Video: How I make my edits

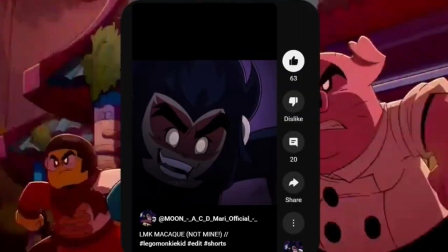(0:00)
Just to get this out of the way, the whole reason I'm making this video is because of a small trend going around with some LEGO Monkey Kid editors reposting other people's work.
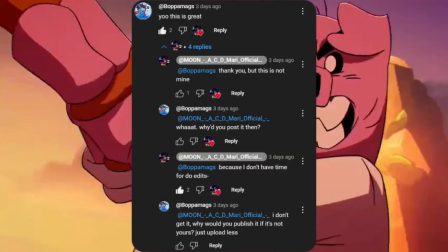(0:06)
I'm guessing they're getting these videos from TikTok and then uploading them to YouTube. I've actually talked to one of the editors doing this, and they said it was just because they were too busy to make any edits of their own.
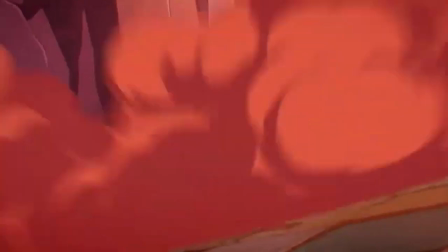(0:15)
This is just really sad to me because the whole reason I got into editing Monkey Kid content and animated content in general was because of all the hard work I saw other people putting into it.
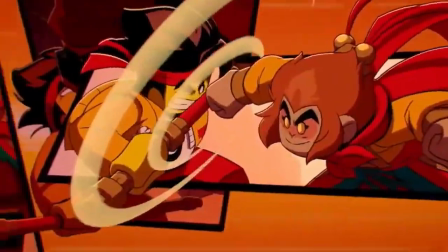(0:23)
This really inspired me to try it out, and to see people getting overwhelmed and maybe lazy with edits just pains me.
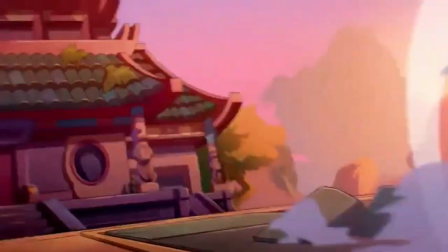(0:28)
So I'm going to try to explain my editing process and how I don't get overwhelmed.
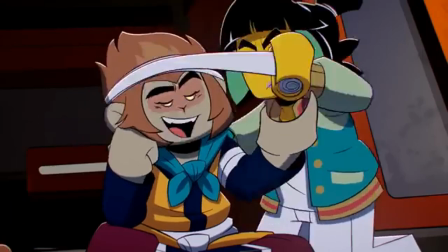(0:31)
There are three main types of edits that I make, and the first is a MEP or a collab edit, where the song and the length of the edit is already picked out for you,
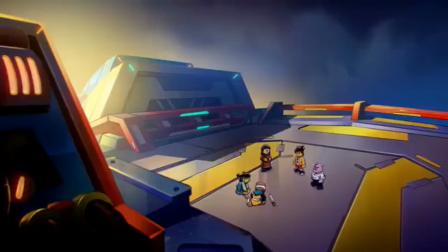(0:39)
and you just have to add the clips, text, and effects.
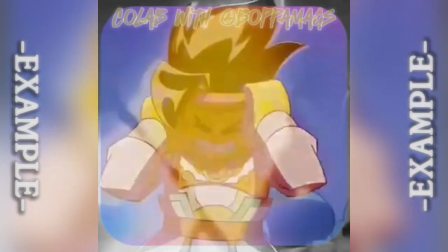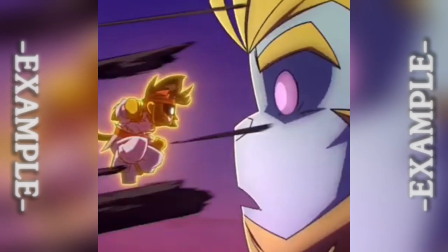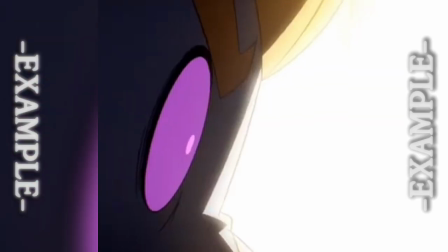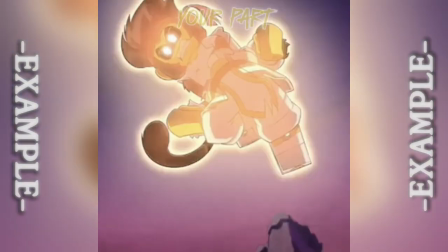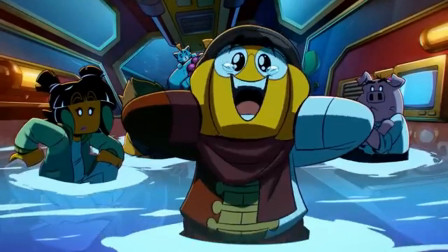(1:01)
The next type of edit is an intro edit. This is where you have the clip from the show that you're editing and you let it play, and then the music starts very abruptly or it just slowly blends in.
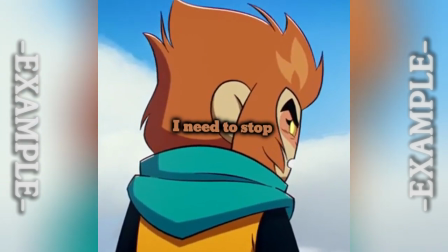(1:09) May was right. I need to stop dragging you into my fights. I'm sorry, bud.
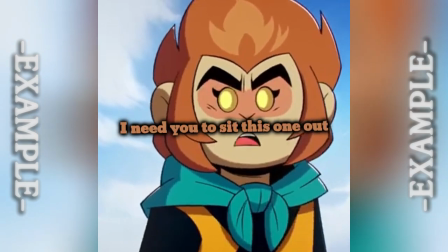(1:14) I need you to sit this one out.
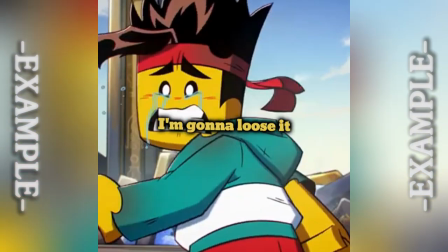(1:20) One more of my friends flies off today. I'm gonna lose.
The last edit is just a music all the way edit.
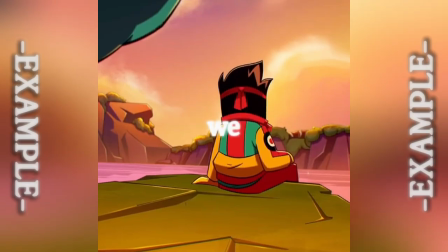(1:29) Free, shine like the Grand Prix. Options ain't a turn, cause tell me we ain't have a plan B. You could try your best, but nevertheless won't understand me.
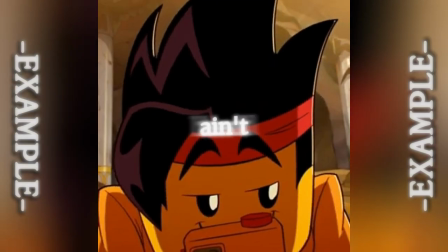(1:37) The vision in my head ain't something fitting in the page.
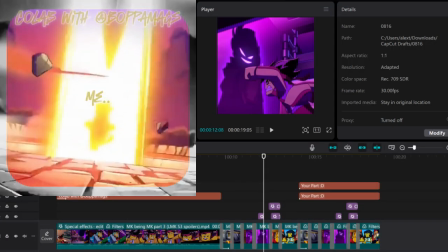(1:39)
The MEP edit is probably going to be the easiest one to make if you're on a time crunch because half of it's already done for you and the song's already picked out.
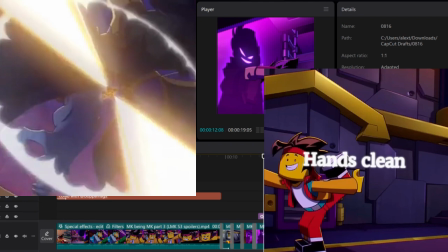(1:46)
And the second easiest edit is probably going to be a music edit because you don't have to find an intro clip, which can just be super annoying sometimes.
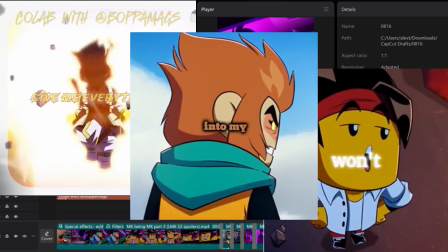(1:53)
Hardest edit is probably going to end up being the intro edit because you have to find a lot of moving parts such as the intro clip, the music, the transition.
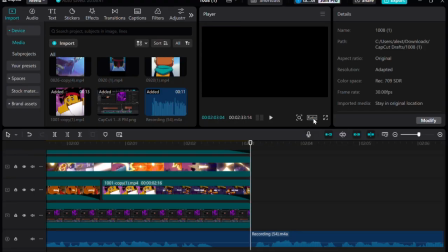(2:00)
It's just a really big headache to get done. When starting out on my edits, I first make sure I'm using the 16:9 ratio in this little section right here.
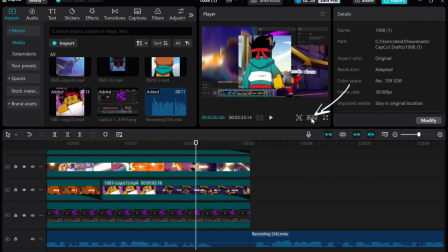(2:08)
Trust me, this is going to be super important later. Then I just import all the clips and music I'm going to need.
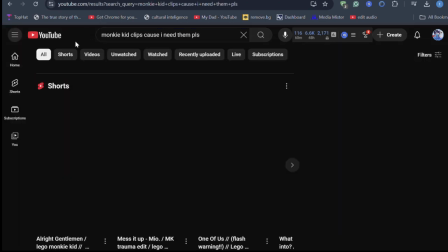(2:14)
You can usually find all the clips you need by just a quick YouTube search, but sometimes they aren't that easy to find, so either I make a compilation with the clips I already have,
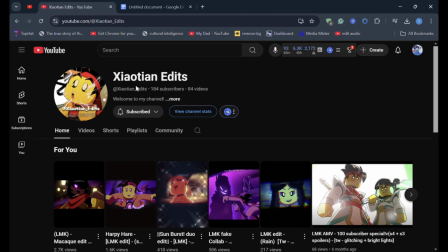(2:22)
or I just ask someone to make a bunch of clips together. Shout out to Zyatan Edits for making me a video of all of MK's trauma.
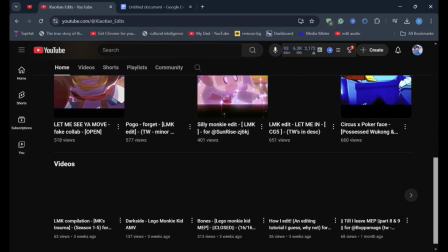(2:28)
It ended up being like an hour long, which is insane. MK is just not doing so hot.
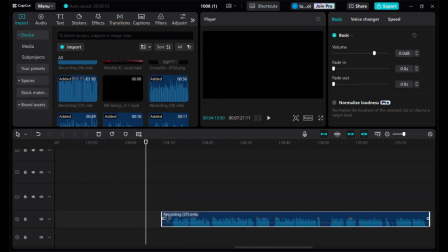(2:33)
I usually add the sound first, I have the bass to work off, and then I get all the clips in order.
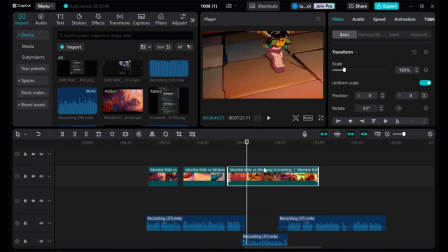(2:38)
Not much to explain here, just kind of going through all the clips and having them slide together nicely.
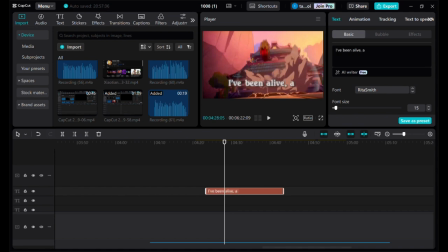(2:42)
After adding that, I usually do the text. I feel like the text is super important because it's usually the first thing that catches a viewer's attention, so it needs to look really good.
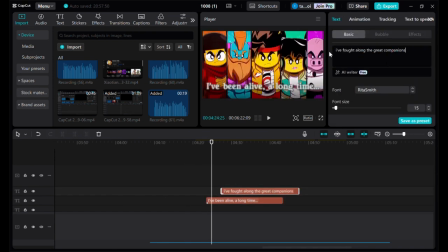(2:50)
You should also have a certain style of text that is unique to you so viewers know that it's you whenever they come across one of your videos in the wild.
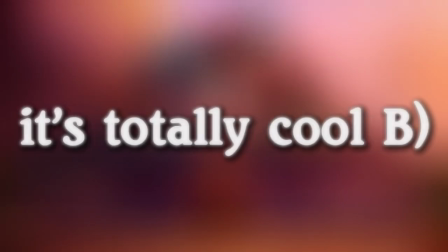(2:57)
Here's the current text I'm using. It's just a bold and white Merryweather with a glow effect. I also like adding shadow because it makes the glow effect pop out way more.
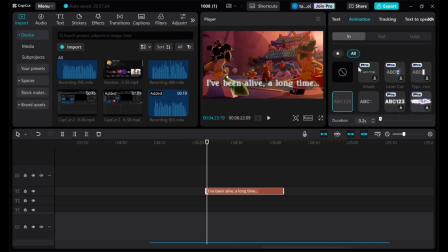(3:05)
Another little tip is just to animate your text in the same way. How you animate your text should be specific to your channel so the returning viewers know it's you.
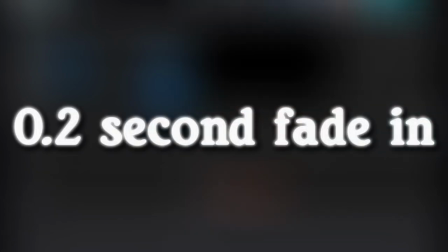(3:14)
The animation effects that I like to use are the fade in effect at 0.2 seconds for the intro and the blur effect for 0.2 seconds for the outro.
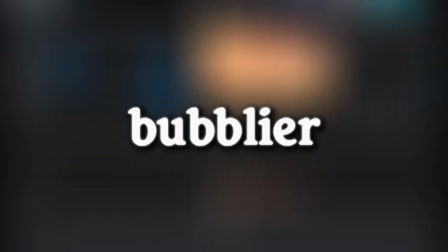(3:23)
This makes the text feel super fast paced and makes it feel bubblier overall. After adding text, the next step for me is to add effects.
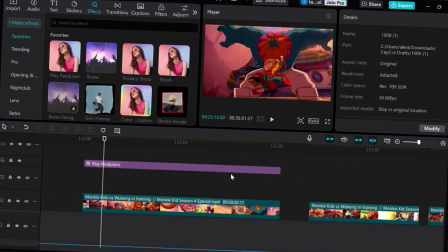(3:30)
Some of my favorite effects are the play pendulum effect. I feel like this one adds a lot of motion to the background and keeps the edit from looking too stiff.
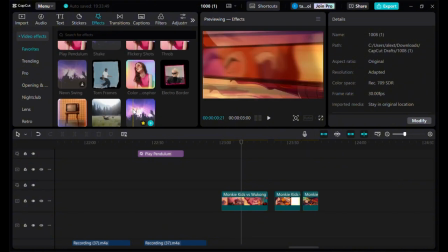(3:37)
I also like to add the shake and astral effects on top of each other to get the sort of quake effect.
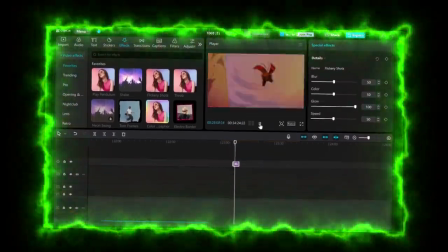(3:43)
The last effect I use is a lot of the electro border. This one is great for intros because of the outline and the smaller picture.
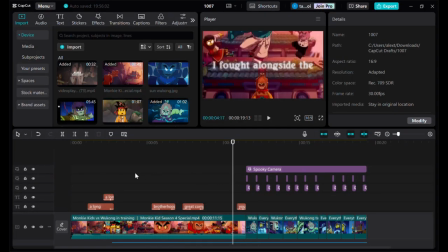(3:50)
After I finally finish with all of the audio, video, text, and effects, I'm done with the video. First I export it in the 16:9 ratio, and then I change the size to a 1:1 or a square ratio.
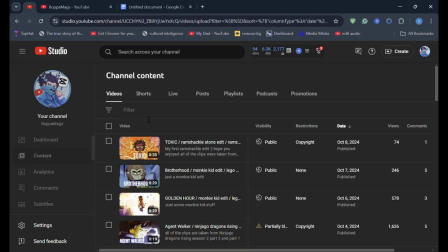(4:02)
Doing this lets me upload one YouTube video and one YouTube short, but it does mean I also have to make a thumbnail for my YouTube video.